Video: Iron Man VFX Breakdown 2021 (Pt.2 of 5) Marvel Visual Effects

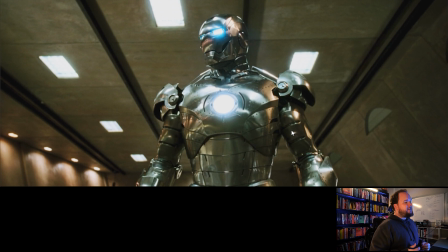[12:12]
Like, if you remember Phantom Menace, that's slightly different, because that was 100, like, there was someone who spent like a year, I think, just researching and building a physically accurate chrome shader of what the chrome ship in Phantom Menace would look like.
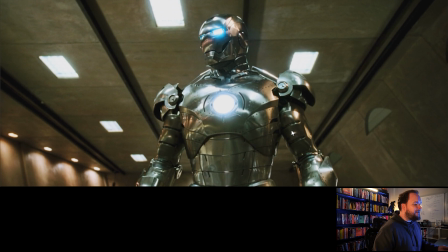[12:27]
And it just looks wrong. And that's because in reality, and we'll get into this in a moment, in reality is,
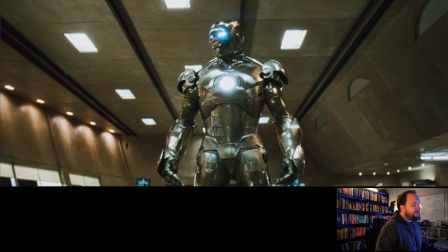[12:34]
we're not used to seeing a completely chrome spaceship.
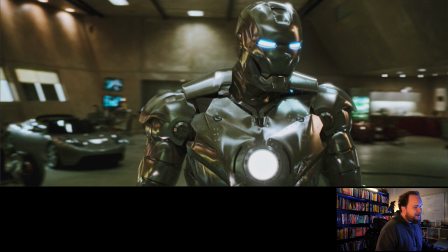[12:38]
So whereas something like this is definitely dulled down, and this is the most naked you're going to see him. Like, in terms of, this is 100% pristine and clean.
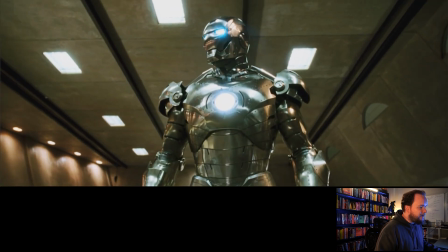[12:48]
I kind of wonder if I zoomed in whether it would still have some kind of dirt or something on it, because it needs it just to kind of sell the realism.
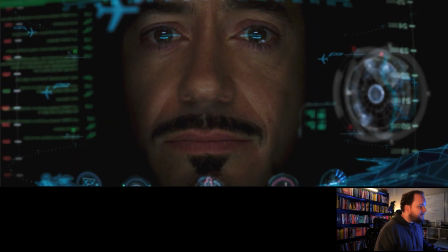[12:56]
So there's all the HUD stuff, which it's kind of interesting, because I've never really looked at this stuff, but I know that the more that you look at it, you'll see how much work has gone into this.
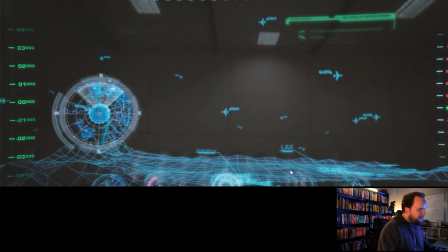[13:07]
So I guess depending on which way he's facing, yeah. Actually, no, that's correct. I guess he's facing, which direction would that be? North?
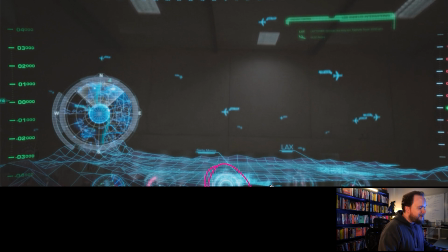[13:20]
No, it would be, yeah. So there's Santa Monica, so yeah, this is kind of wrong. This is LAX. Sorry, I'm nerding out about geography, because I lived in Santa Monica most of my life.
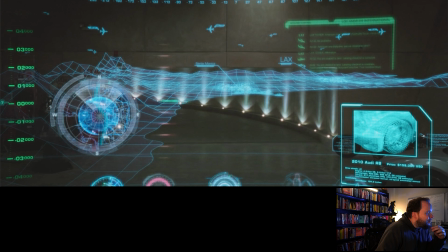[13:33]
So but I love, like, you got the flight patterns, like all this stuff.
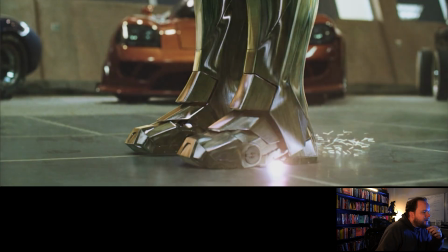[13:38]
It's really impressive, just all the things that come up. So again, this is where you're gonna see all the sparks, everything else to kind of just sell the shot.
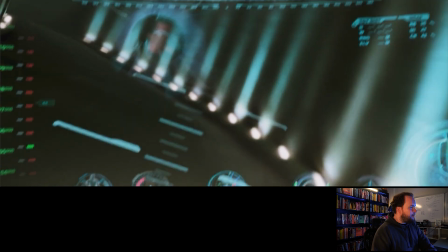[13:47]
And there is little subtle things like you usually wouldn't pick up on, but as he's coming through, you see like error detection here.
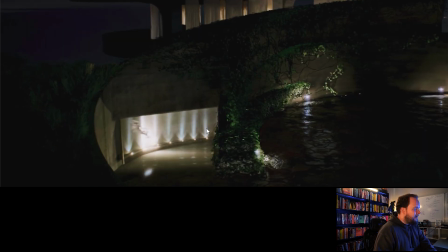[13:54]
So it's kind of flashing, like, warning you're going to hit the side. And then you see him actually hit the side there and fly off.
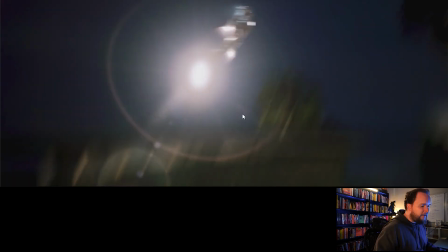[14:01]
So it's such a subtle thing, but there's a lot of thought that went into these that's really well done.
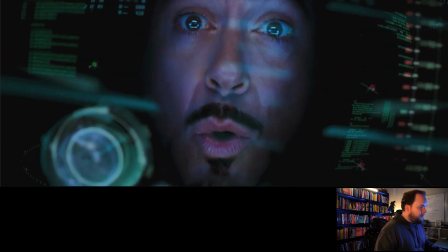[14:06]
So this is him flying out from Point Doom, up in the air.
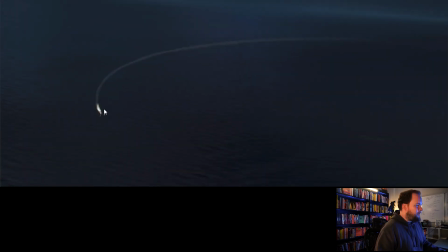[14:12]
And again, like, all this sort of stuff here is just CG him, particle system. There's no lights around. I mean, Malibu is really quiet.
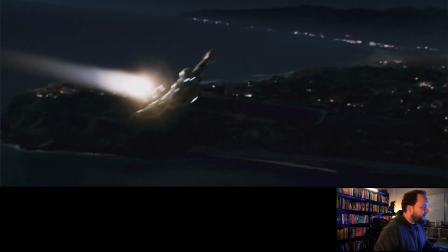[14:22]
Like, there's really not that much there. And so there's Santa Monica.
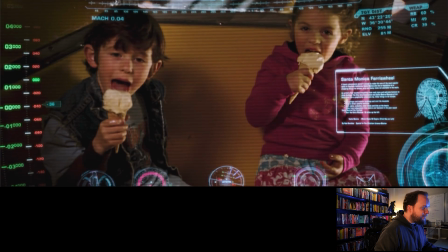[14:27]
That's my hood. This is the Santa Monica Pier. Took my wife on one of our first dates on this thing here.
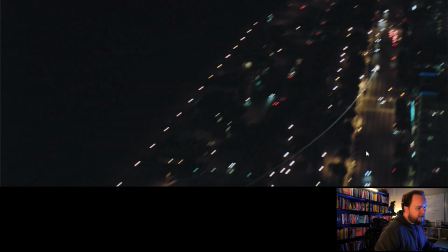[14:36]
And then he switches over. This is clearly Wilshire. He's heading out to Hollywood.
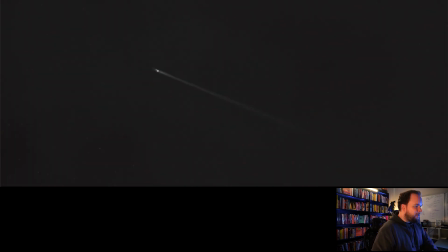[14:45]
Goes up in the air. So I just figured I'll mention this really quick. So again, like, this is just same thing.
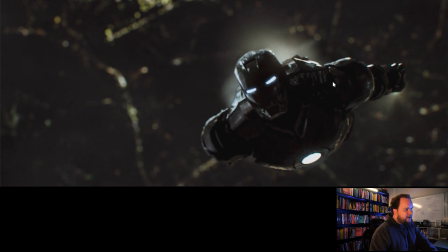[14:49]
There's not really any light. You might get some moonlight or something, but the way that this is lit is pretty smart.
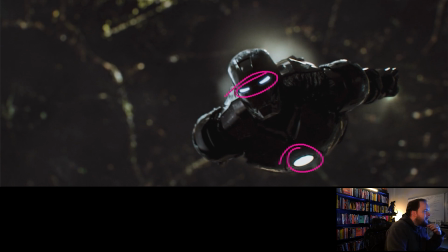[14:54]
You've got light source here, and you got light sources here, and that's important because you want to be able to identify his face as well as, you know, his chest is obviously like a very pivotal part to his whole origin story.
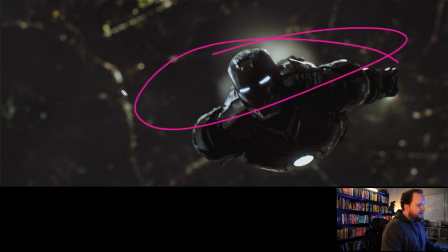[15:11]
The backlighting is kind of ridiculous, but he is chrome, I guess. But anyway, like the lighting, is very dark. All the lighting is from behind, because you would imagine that the only light source, really, unless you talk about the moon, is going to be all the lights on the ground in Santa Monica or Hollywood,
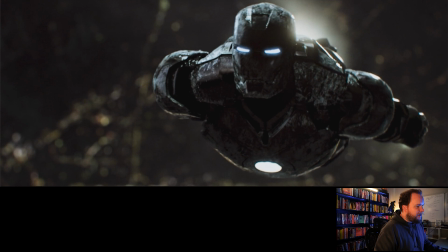[15:28]
wherever he is at this point. And as you get closer, though, you can see that he's meant to be frosting up.
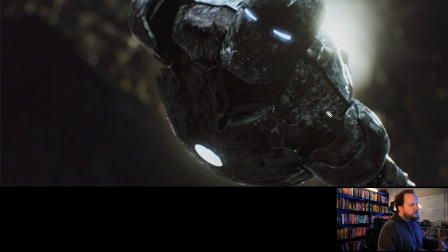[15:34]
So this is just a layered shader on top, so you're taking away a lot of the reflectivity to kind of fog it up in a way.
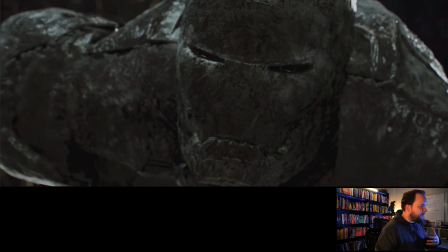[15:41]
And yeah, I mean, you're essentially just building out the shader to make it feel like ice is building up.
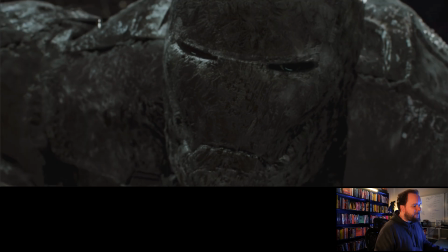[15:49]
The problem is with ice is that when there's no lighting around, especially a CG version of it, it's just not really going to look that interesting.
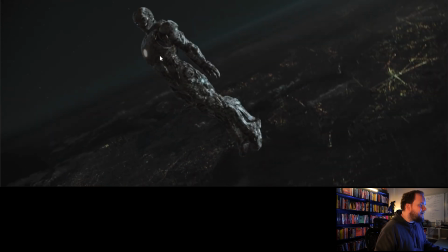[15:56]
So these kind of look very muddy and not that interesting overall, especially now that you've taken away the light sources to indicate that he's kind of powered off. It's like, well, somehow he's kind of better lit than he was before, but it's kind of necessary.